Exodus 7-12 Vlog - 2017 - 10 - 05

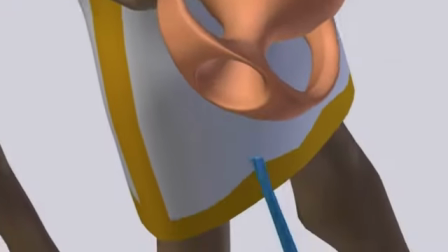4:18 without, you know, spending a ridiculous amount of time on it.
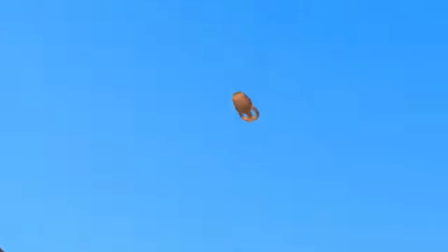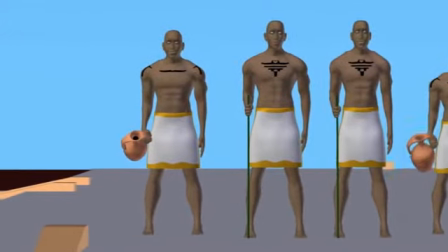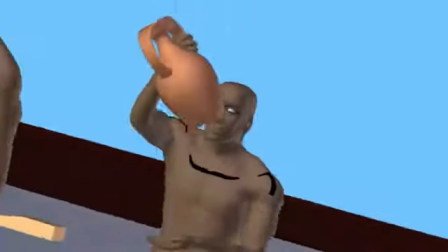4:32 So anyway, just to show you guys what the water will look like approximately. Spent a lot of time yesterday working on that.
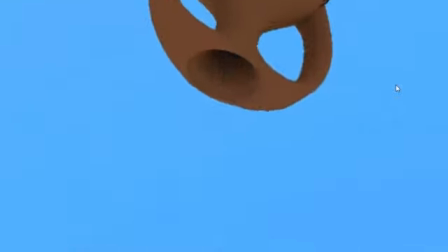4:39 Now, the water here feels a little bit stiff to me, but the problem is when you use curves,
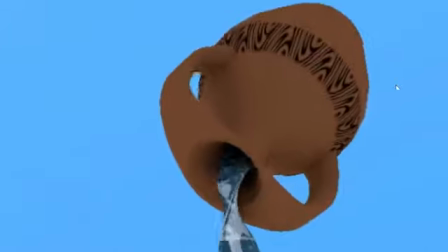4:46 their own UV mapping, and you use this start and end
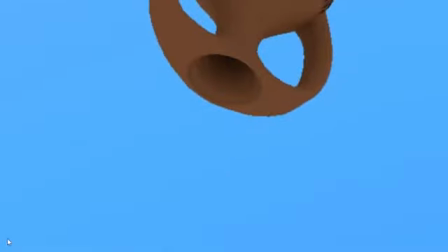4:51 method that the curves have in order to be able to grow and disappear again,
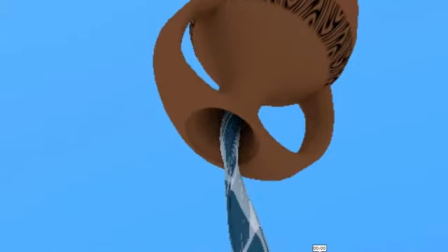4:57 like this one does, the UV mapping kind of sticks to that as well.
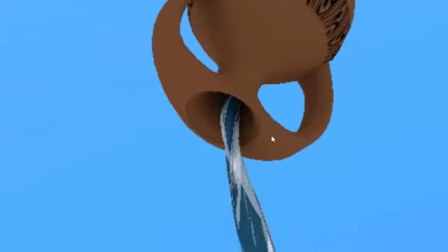5:04 It's not like the UV mapping is static and the breakup and the end just goes through it. No, it sticks to the start and the end, which means that even if it is a solid frame rate, there's this kind of wobble warp kind of feeling to it, which you can see here.
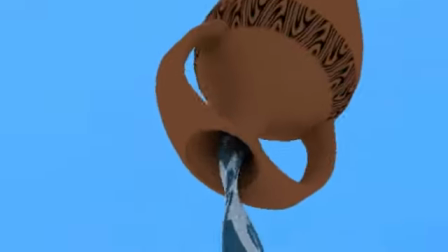5:23 There. It's like it stops and then it goes again, stops and goes again.
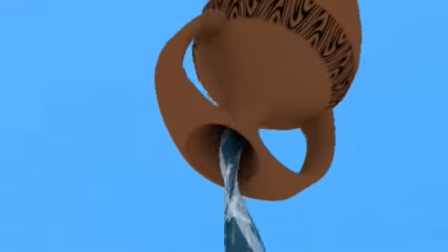5:33 So unfortunately, that's the way the water looks at this point.
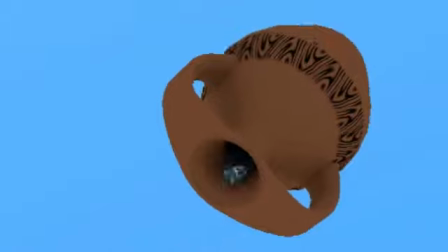5:36 I did try to work around it with the timing of the textures and stuff, but for some reason it just doesn't want to be consistent.
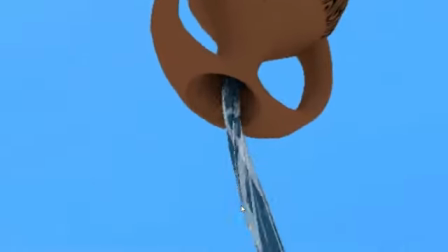5:47 I mean, I even made the pouring out speed stuff absolute vectors,
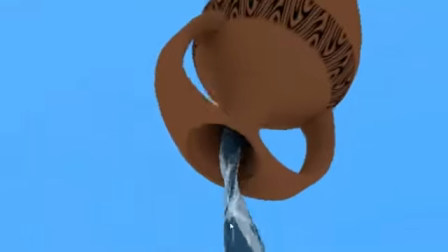5:54 but still it's got this weird kind of pause in the middle. At this point, it's just going to stay this way, honestly.
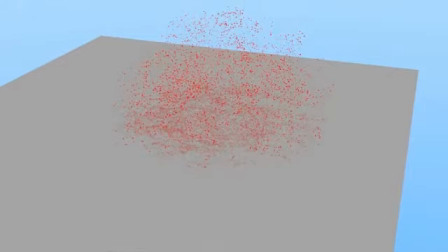6:05 So there was the little something I spoke about earlier with the breakage of the pot.
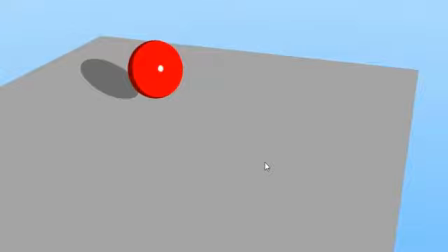6:11 Now, obviously, the water has to be turned to blood, and I wanted to be absolutely clear that it's real. So what I did was I again felt led to go for this splash, like with Moses striking the water,
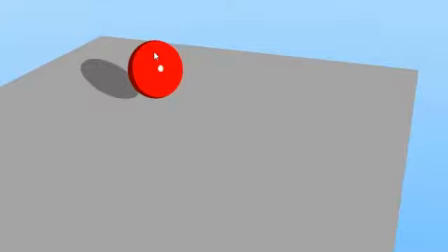6:29 but to also use the particles and to have this thing break up before the particles can hit the ground, but also that the particles have to paint the surface that they're standing on. So what this looks like when you play it back is this.
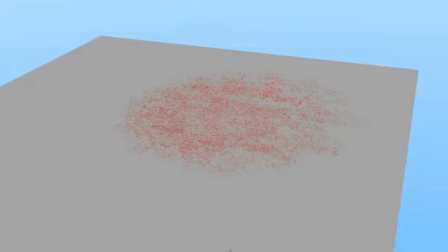6:49 Now, unfortunately, the actual texture doesn't look this good. The actual texture looks like bacteria.
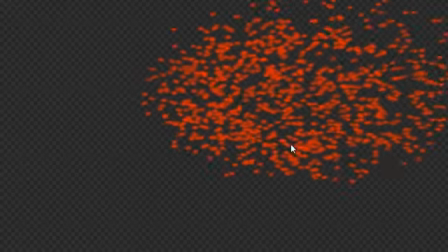6:57 Let me show you. There you go. You can see it looks like bacteria. It's like a colony that's forming.
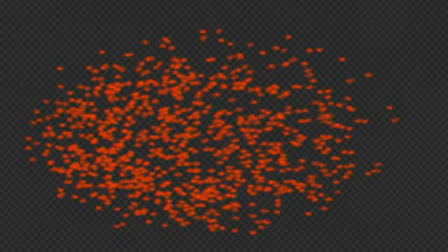7:02 Now, the way I make it look like it's a much finer splash is just by using a cloud texture to warp it.
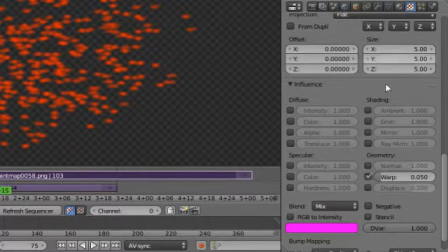7:10 You can see it's not super high detail or anything like that, but it warps at a value of 0.05. The catch is that the second you move the camera, it will almost look as if the blood is warping.
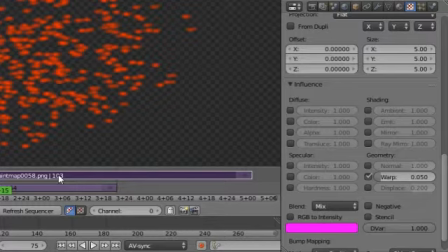7:25 Without sounding silly, it's not a static feature. That's the best way to put it. It's not a static feature. It's like reflections on a bumpy surface.
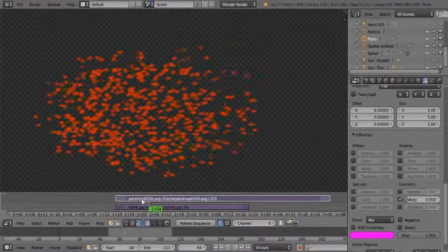7:38 So for the splash or whatever, or the final splash, I'm going to have to keep the camera static as it splatters, or just not let it be the focus. But splatter, it's gonna have to splatter.
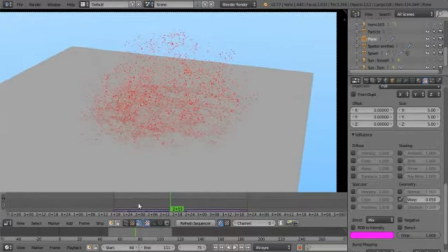7:54 So that it's not phony.
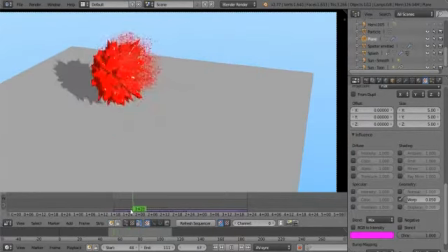8:00 Now this took roughly let's say about a morning's work to do this. Now this thing doesn't break up in terms of like a particle system, it just breaks up in terms of a texture.
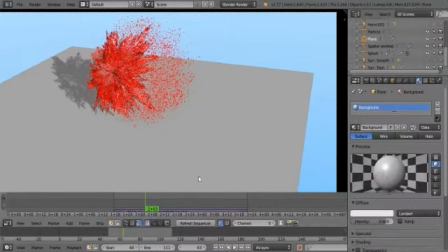8:18 All it is a, let me show you.
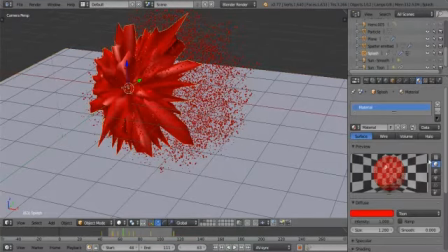8:24 Let me just get the thing.